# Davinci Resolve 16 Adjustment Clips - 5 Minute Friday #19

Why not, folks? Alex here, and welcome to 5-Minute Friday. Now, adjustment clips, in my opinion, are one of the best new features of DaVinci Resolve 16. They'll make your life easier and save you a hell of a lot of time. So what are they? Well, basically, they're additional layers you can add onto your timeline, which allow you to apply transforms, crops, dynamic zooms, color grading, which you can easily and quickly replicate anywhere all across your timeline. Now that sounds confusing, but actually they're really simple and they're really easy. So let's boot up Resolve and I'll show you how it's done. Oh, one last thing before we actually get into it. I'm filming this on my brand new Osmo Pocket. So do let me know what you think of the quality in the comment below. Right, let's get DaVinci going, shall we?
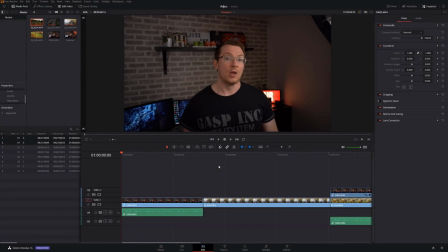(0:48)
So here we are, folks. We're in DaVinci Resolve and we are on the Edit tab. Now, as you can see, I've already set up my timeline and I've set up some demonstrations for you.
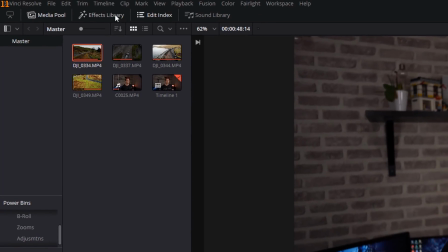(0:57)
So the first thing, head over to the Effects Library button up here in the top left. And then you should see the toolbox on the left-hand side. Expand Toolbox and then click on Effects.
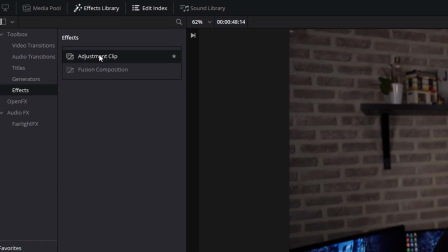(1:09)
And it's the adjustment clip that we're interested in. So I'm just going to click on it here and drag it onto my timeline.
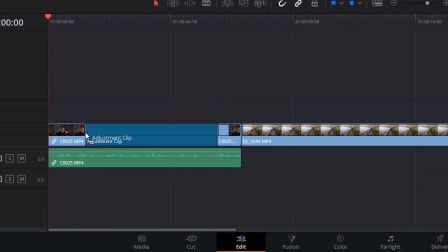(1:15)
Now, it's important to note that you don't drag it onto the same track as the clips that you're trying to adjust. You always put it above. Now, the first example I'm going to show you is a quick zoom cut right into the face.
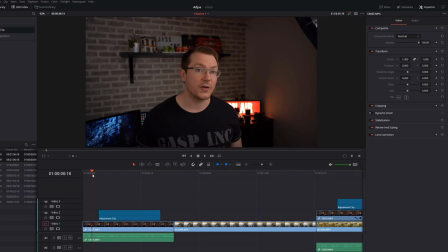(1:28)
So you see it a lot in people's vlogs or gaming videos, or when someone says something funny, it zooms in really quickly to the face and then zooms out again. First thing I'm going to do is pick my spot where I want to zoom. So I want right here, 5-Minute Friday.
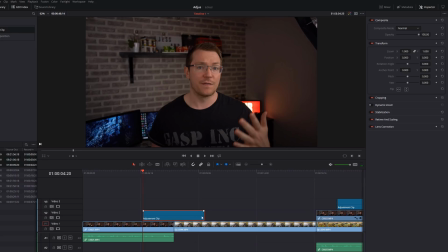(1:41)
So I'm just going to put my adjustment clip about there. And that'll be roughly right. So now I'm going to put my playhead inside the adjustment clip. I'm going to make sure it's selected on my timeline.
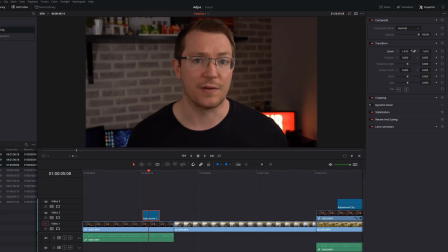(1:55)
And then I'm just going to go to the inspector and I'm going to transform it to zoom in. And then just adjust the position a little bit.
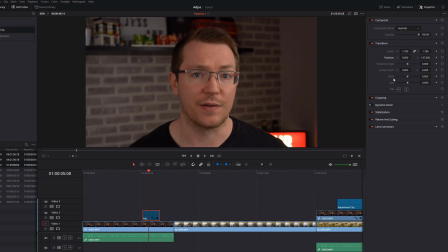(2:03)
If you don't know how to use these transform tools, there's a link above to my transform 5-Minute Friday. So this is the cut that I want. I want it to zoom in to this point here. And I've got my adjustment clip all done.
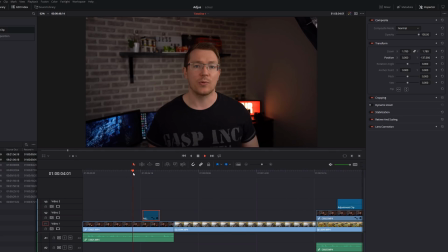(2:16)
So now if I put my playhead back, it'll zoom out, and as soon as it hits that point, it'll zoom in and then back out again. So really quickly zoomed in and zoomed out again. Now the really handy thing with this is I can now click on the adjustment clip.
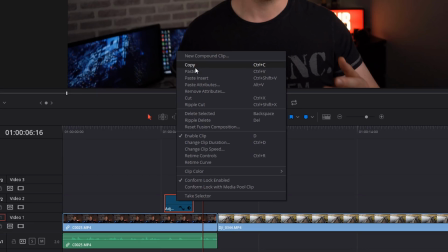(2:32)
I can right click and do copy, or I can use the shortcut Control and C.
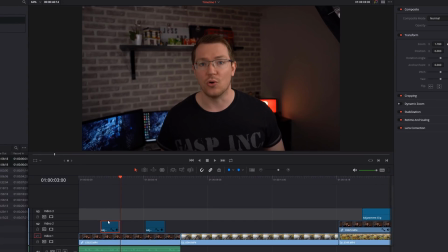(2:39)
And then I can Control V to paste it anywhere else on my timeline. So I can set that up once and then I've got it ready.
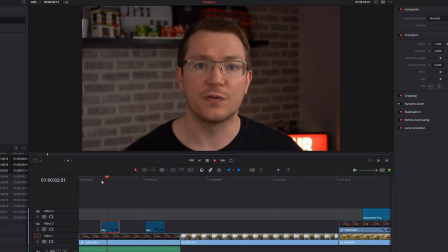(2:46)
I say something else funny again. Exactly the same thing.
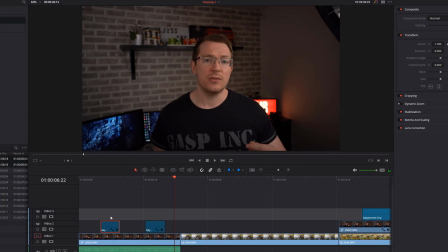(2:51)
Wherever you place that adjustment clip on your timeline, it will automatically quickly zoom into that point and then zoom straight back out again.
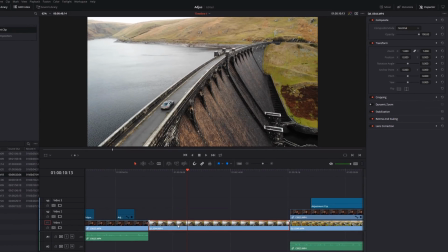(2:58)
Now in this example, I've got a cinematic shot of an Aston Martin going over this dam. Now it's nothing wrong with it, it's not a bad shot at all, but it goes on for a little bit too long and I want to break it up.
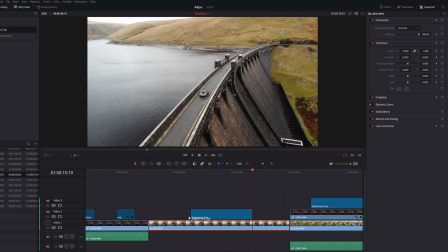(3:10)
So I'm going to drag an adjustment clip down here to about there. Make sure it's selected. Put my playhead somewhere in it so I'm adjusting the right thing. And I'm going to do the same thing. This time I'm going to zoom.
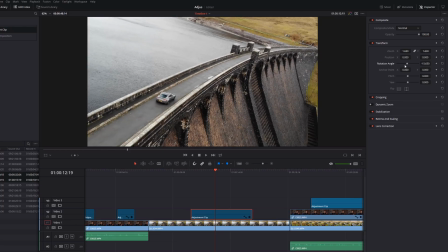(3:22)
And then I'm just going to add a bit of an angle. Just to make it look a little bit more interesting. Make it look like a different clip.
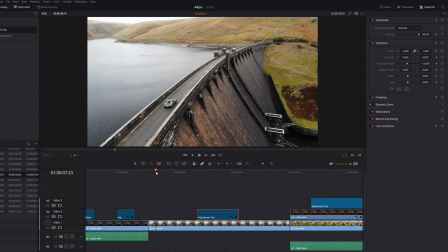(3:28)
And we'll shorten it a little bit as well. So if I just hit play, there's a regular clip.
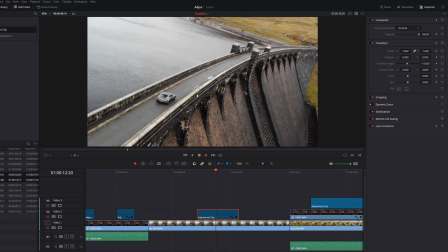(3:34)
And as soon as it hits the adjustment clip, it zooms in with a different angle. So it looks a little bit different.
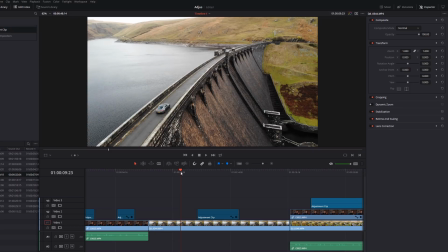(3:38)
Now that looks okay, but it's a little bit abrupt for my liking. So what I'm actually going to do, click on my adjustment clip.
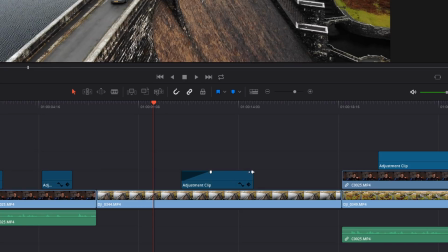(3:43)
Then drag these markers in. And in to give it a bit of a fade.
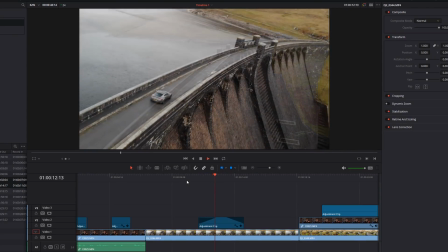(3:48)
So what it will do now is fade into that clip and then back out again.
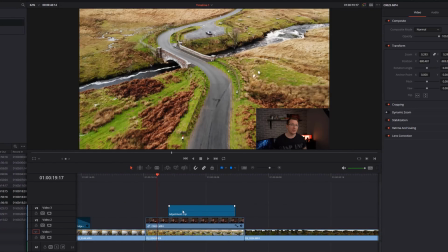(3:53)
Now in this example, this is where I've got my picture in picture. Because the adjustment clip makes the adjustment to everything underneath it, you can affect both of these clips by just adding and amending an adjustment layer.